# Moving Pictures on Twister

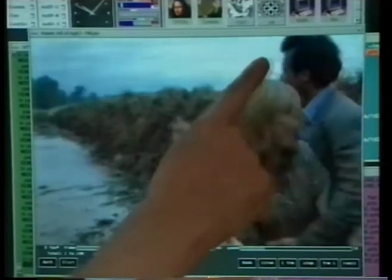A challenge for us in this shot was that the sky was very bright,
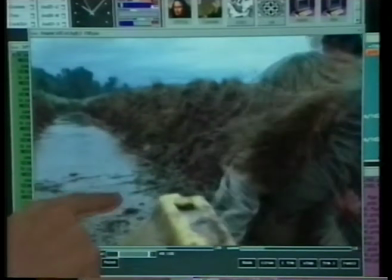not the type of sky you'd normally have a tornado in, so we had to replace the entire sky.
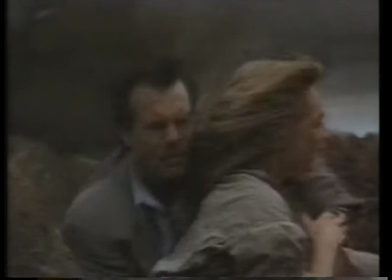Her hair was flying all around, which made the matting incredibly difficult, and the camera has got a lot of shake to it.
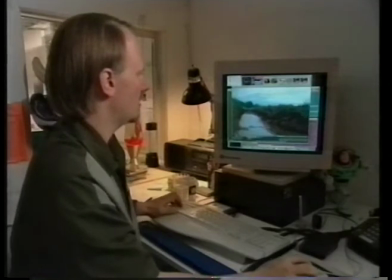So this turned out to be a fairly challenging shot.
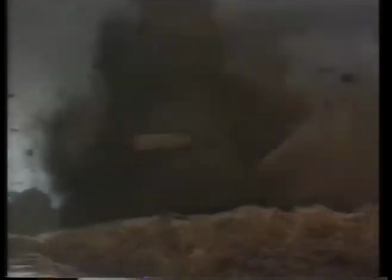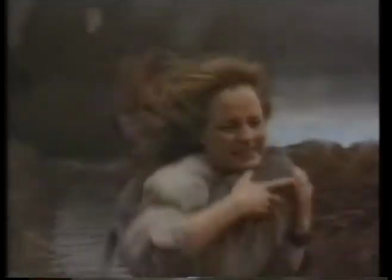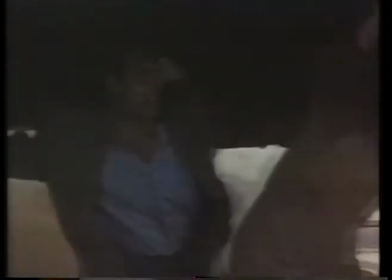I really had to plan for the tornadoes to be like you know not only a menacing you know villain I really had to become a character because it you know they our actors are almost talking to them and they talk about it all
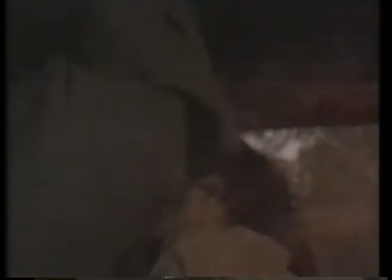the way all the time as a third person of
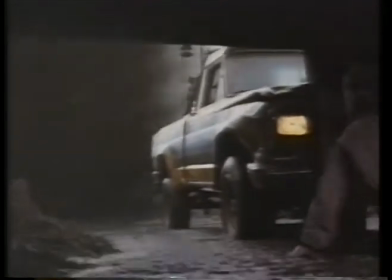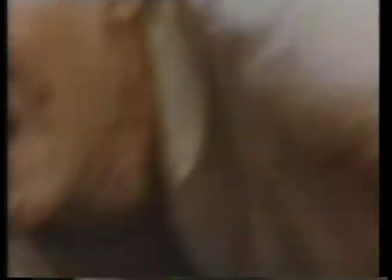course we could not really duplicate real tornado but what we could do is at least we could generate a lot of wind
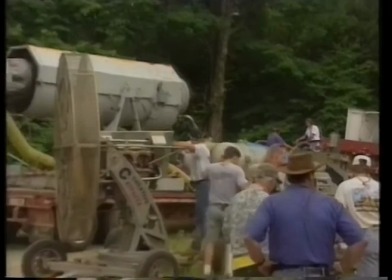And, you know, we had jet engines there, and they could create winds of up to 80,
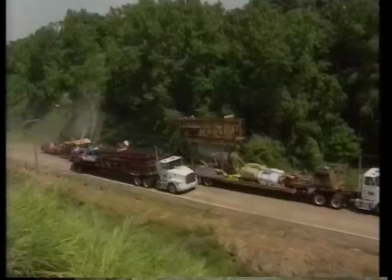90 miles an hour. I had hoped we could also generate, like, some of the dust and the debris.
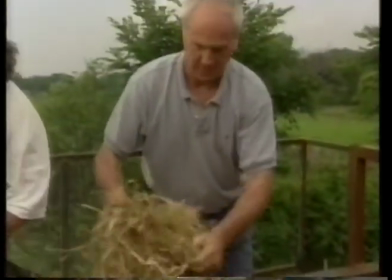And the debris was kind of okay to deal with. The dust became very quickly totally impossible. I mean, the actors couldn't breathe. We couldn't work in it. You couldn't see each other. And so we had to kind of eliminate it. I mean, we had to do it all later in post. and all the dust you see in the movie is basically all generated dust. I think the breakthrough in terms of our CG technology was very much our control over particles.
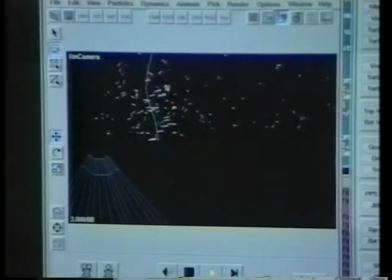First of all, how to animate them,
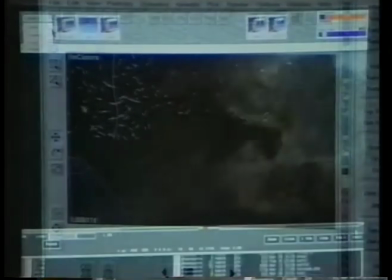but then also to light them very realistically because there's this fine line of going smoky and getting that sort of smoky quality in there on the dust,
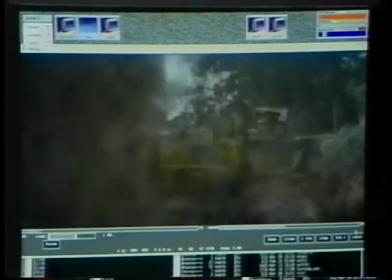but then the core itself had to look like it was really a volume of matter that was spinning around and it had to properly react with light. With CGI you can do a lot of things, but it's very hard to really have a big heavy object, you know, collide with the ground and have it seen interact. And that interaction you have to do on camera because there's nothing better than reality, obviously. And to do that we had to really make our own tractors and combine us and get those big heavy-duty helicopters and drop them from the sky. And I wanted to be, you know, to fall, really close the camera. Well, good luck, you know. It was like one little mistake or, you know, and the thing could drop on the truck.
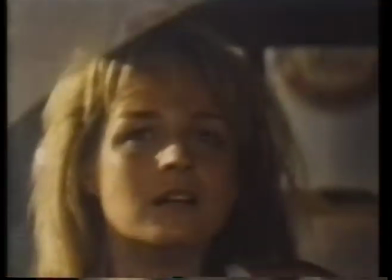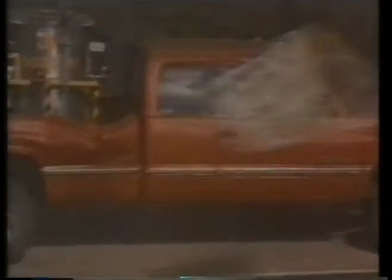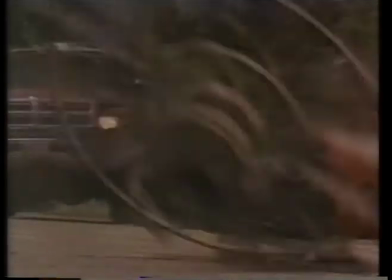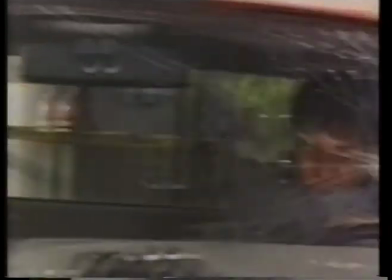There were times during the making of Tristan that I said, man, I want to go home. It was so hard. It was so difficult. And we had so much trouble, you know.
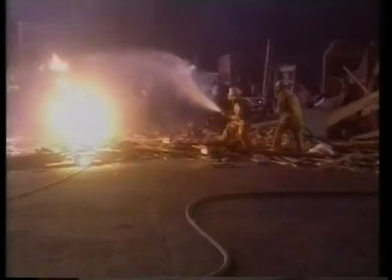We had so much trouble with the weather and with the effects. And things kept going wrong.
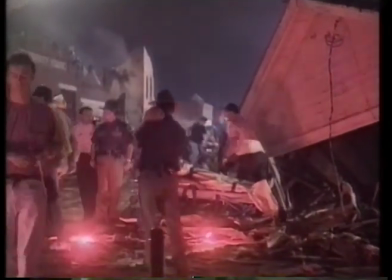And when you have a crew of 350 people that you have to move the whole time and motivate,
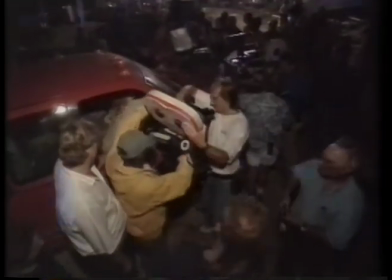and they get soaking wet every day because it's pouring rain, and it's really hard to keep them motivated,
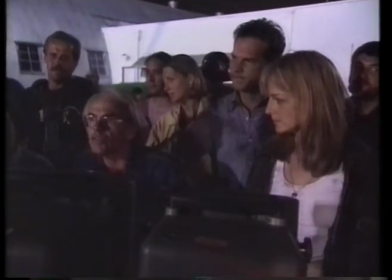let me tell you that.
OK, but this is a better speed. Let's just do it and see if we can prevent a little stop. And that's it.
Jan is a phenomenal shooter. I mean, he moves faster than any person on the crew.
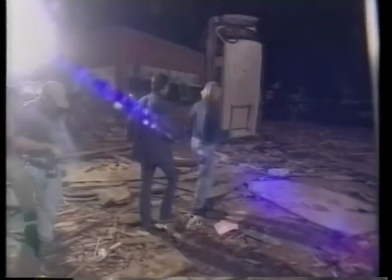So it becomes really a job of keeping up. And Jan is usually running, placing every camera himself.